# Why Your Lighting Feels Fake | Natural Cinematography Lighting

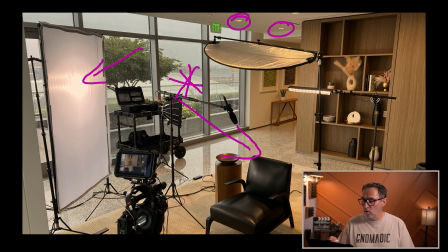(12:18)
In this particular case, we did not have control over those overhead lights, so they were always on. And so this is actually a neg. It's black on the other side, and it's just blocking two
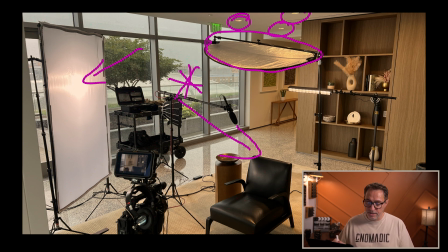(12:33)
of those overhead that were shining directly on him, and those were very harsh, and they just didn't look good. So we had to block that. And then we have our backlight, which is just a tube, a little warmer color temperature than the daylight.
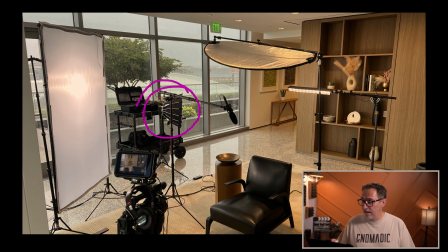(12:50)
And then we have the 100X that's adding levels here to the bookshelf. And it's also creating those shadows, which some people may not like,
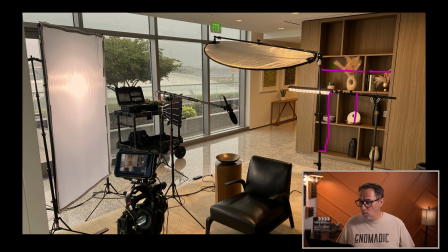(13:04)
but for me, it added texture. I don't want to have this wall perfectly lit and perfectly flat. Again, that would not look natural. We understand that light comes from this window at an angle, and so it would make sense to have shadows here,
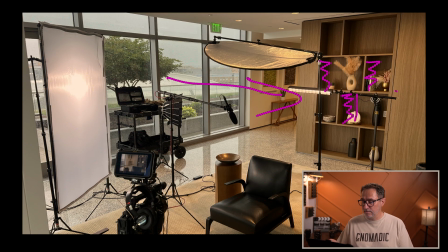(13:25)
because that light come at this particular angle. So I could have put a light either on this side to fill in those shadows, but I think it would have looked very, very unnatural that way.
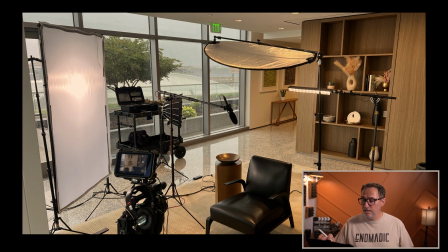(13:43)
So I think the idea is to see what's available and see how you can
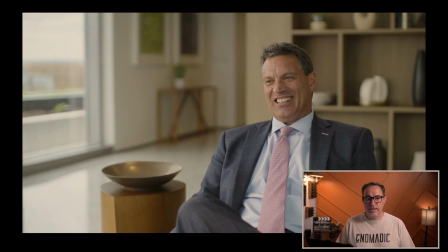(13:52)
enhance what's already happening. And so when you look at this shot, to see those shadows here, to me, is adding to the belief of, yeah, that's what it would look like. But that's added by that little light that we had on the side. The goal is creating images that feel believable, emotional, and connected to the environment they exist in. Hopefully this video gave you a few ideas, not just how to light a scene, but how to start thinking differently about light itself. If you enjoyed this video, make sure you like and subscribe. And if you want to dive deeper into the technical and creative side of cinematography, be sure to check out my online course, Essential Camera Settings, where I break down how to control your camera and start creating high quality content. Thank you for watching, and happy filming.